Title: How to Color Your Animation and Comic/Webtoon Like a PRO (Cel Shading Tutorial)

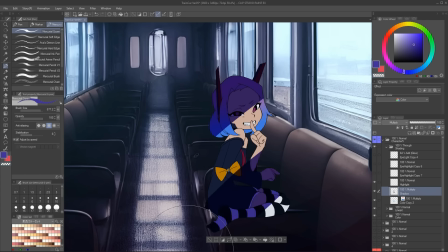You can basically just throw a couple of lines on top of the character and then paint a
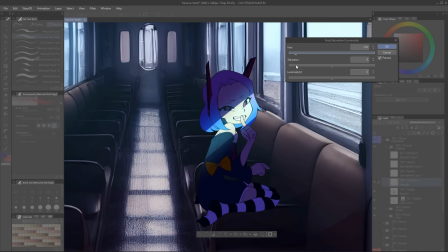little bit of glow in the middle and do the same thing to the shadows where we erase a bit of them.
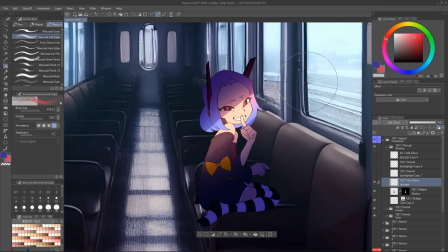And look at how well this lighting is working, even though it makes absolutely no sense.
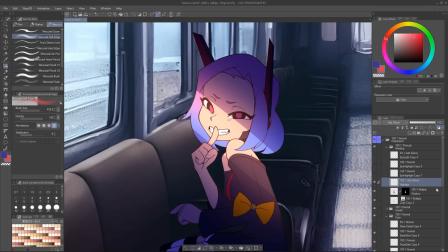I am not trying to make this volumetric at all, and it works perfectly.
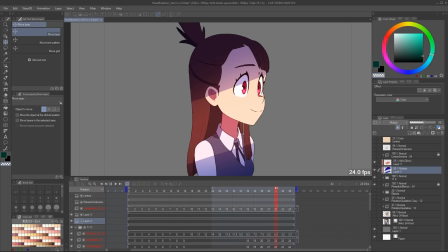And if you're thinking this will not work in animation, we've talked about this in our character rotation video.
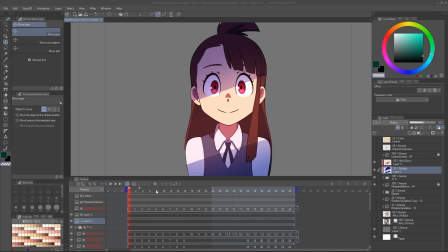It absolutely does. Because the volume information in animation does not come from the lighting, it comes from the animation.
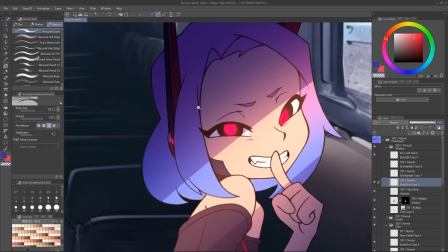I'm just gonna rescue the hue of the eyes and place a little highlight in the center.
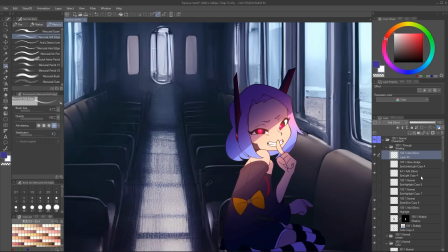And there we go. Okay, I promised you we were gonna go all out, so let's do it.
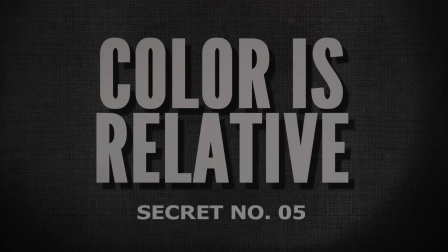To get into it, we need to talk about Secret 5. Color is relative.
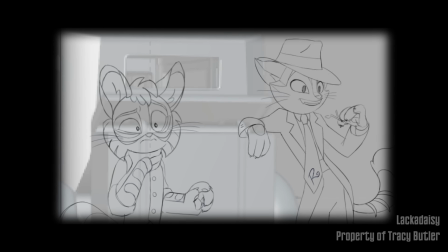I had the fortune of working as an animator in Lackadaisy. I want to do some fan art of my boy, Freckle, so I decided to record the process.
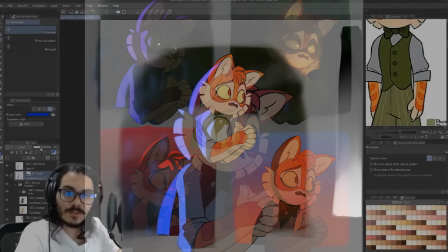And it quickly turned into the type of demo that I'm doing right now. The problem is, I decided to place my stupid face on top of the layers, making this unusable.
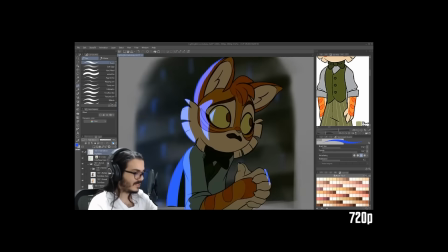Also, the entire thing is in 720p, so let's just give a hand to Manu of the past.
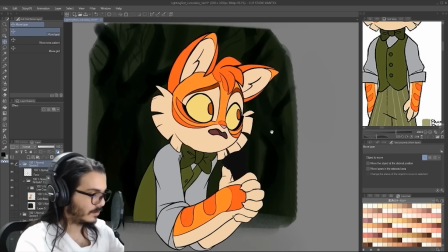The entire process I'm doing is the same exact thing that I just explained, but there are two things that I do want to rescue from this.
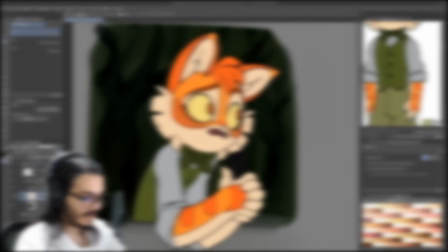The first one is it's all in the values.
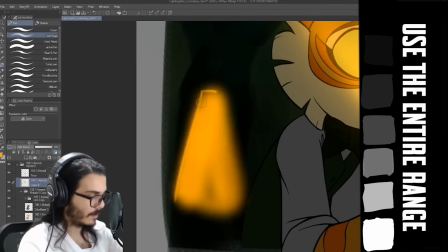As we mentioned before, we want to have really dark colors and really bright colors in the same image to maximize our range of value.
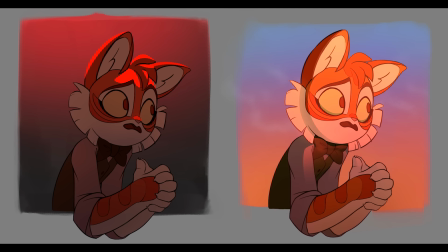And the second one is that color is relative. If you look at these two examples, you know that Freckle has orange hair.
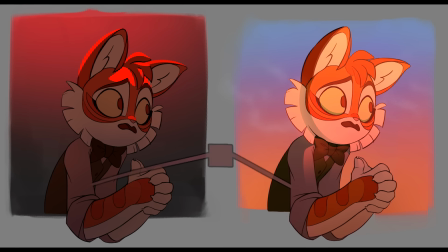And if you check the color on the shirt, it is the exact same on both.
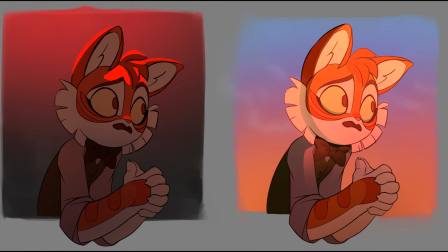But because of the lighting situation that we have going on, if I color pick on this orange, let's say,
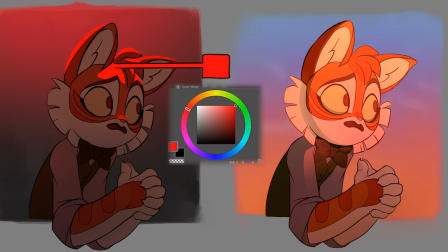it is actually the most red you can go on a digital program, and it doesn't feel like it.
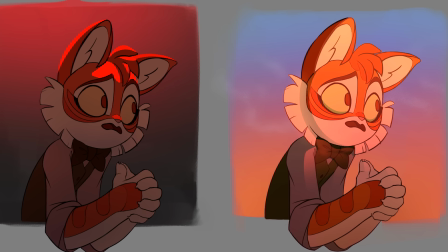Again, color is relative to the situation. Let's do the same thing with Seraphine.
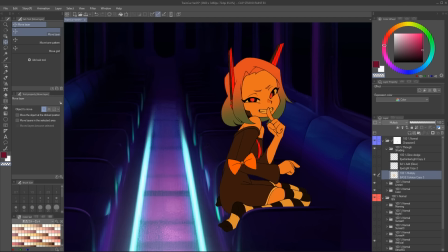Like I just mentioned, the first thing I'm gonna do is colorize her, but look at how dark I'm gonna make her.
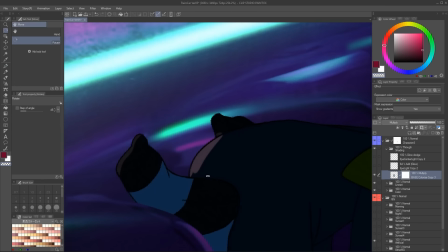This is again to maximize our values in the scene. And then I will start erasing for where the light is actually gonna be hitting my character.
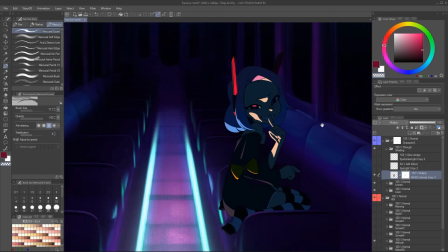I will use the same exact pipeline where I'm just erasing certain parts.
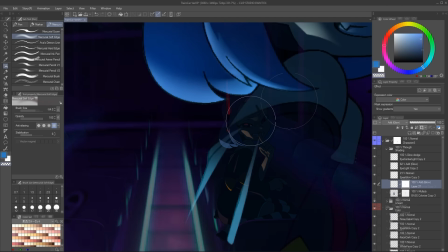I will paint with a light blue color on the places where I masked out, just to better help the integration.
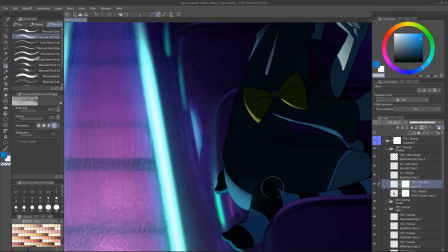And then paint a shadow coming from the other side. Obviously I want to rescue her eyes, to not lose focus from the face.
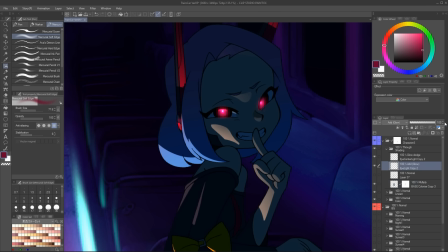This is the same exact process we just used, but just making it more detailed.
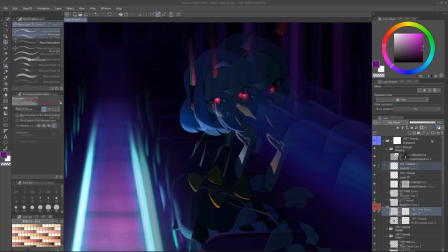This is what I mean when saying you can use color and light as a storytelling tool.
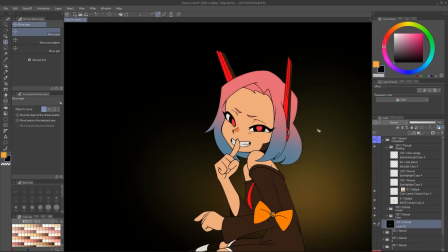Let's quickly do another example, but starting from zero without a background.
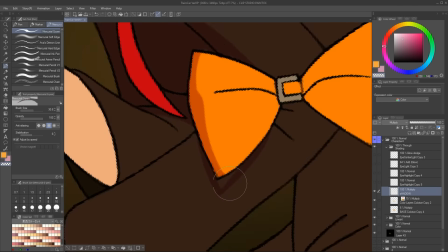I will just make the light coming from the front, paint shadows that tell us the volume of the character, basically replicate the same thing we've been doing so far.
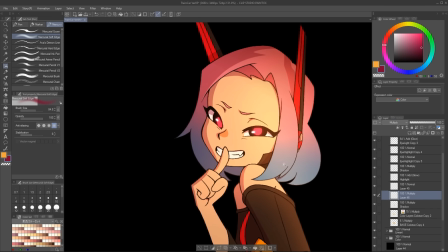But I want you to see again how much difference painting a gradient on top of the entire character does.
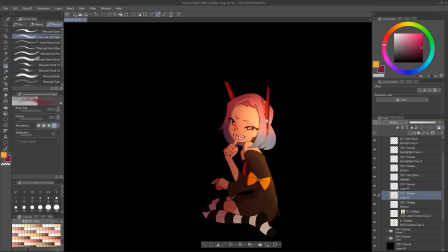Here it goes, whoop! Immediately the entire thing changes. Which takes us into Secret 6, Bloom.
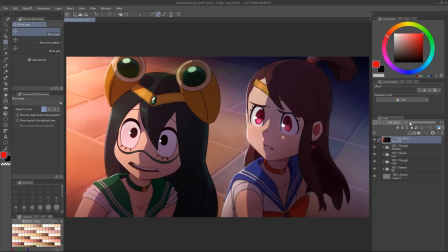This is basically quality in a can. In real life it happens because cameras have a very limited range of value, so anything that's beyond the maxed bright value that it can receive will tend to bleed out a little bit, causing a bloom effect.
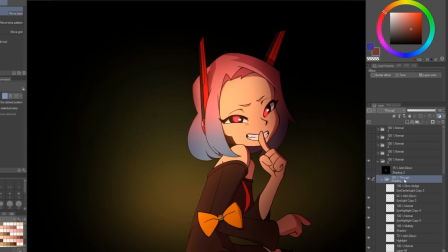I'm basically going to duplicate everything we have so far by right-clicking and going to Merge Visible into New Layer. So it's gonna make a copy of everything we can see turned on right now.
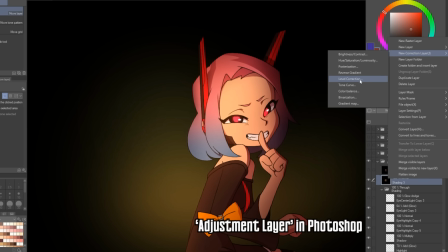I will now go and add a new correction layer and set a tone curve on top of the copy you just created.
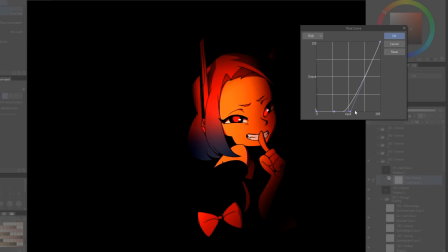And the way curves work is moving from left to right. It represents the values of the scene, going from absolute darkness to complete white. And by changing the curve, you can basically crush all the dark colors into complete darkness, but then we're gonna have the most bright colors pumped up a little bit.
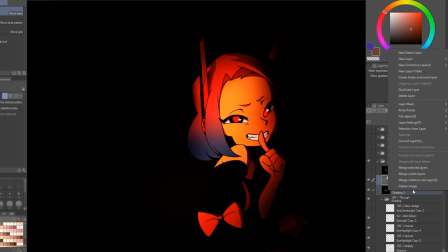That is why we get this S shape. We're going to merge these two layers to apply this effect,
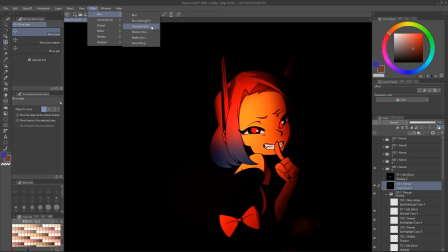and now I will blur the copy of all the colors and set it to add glow.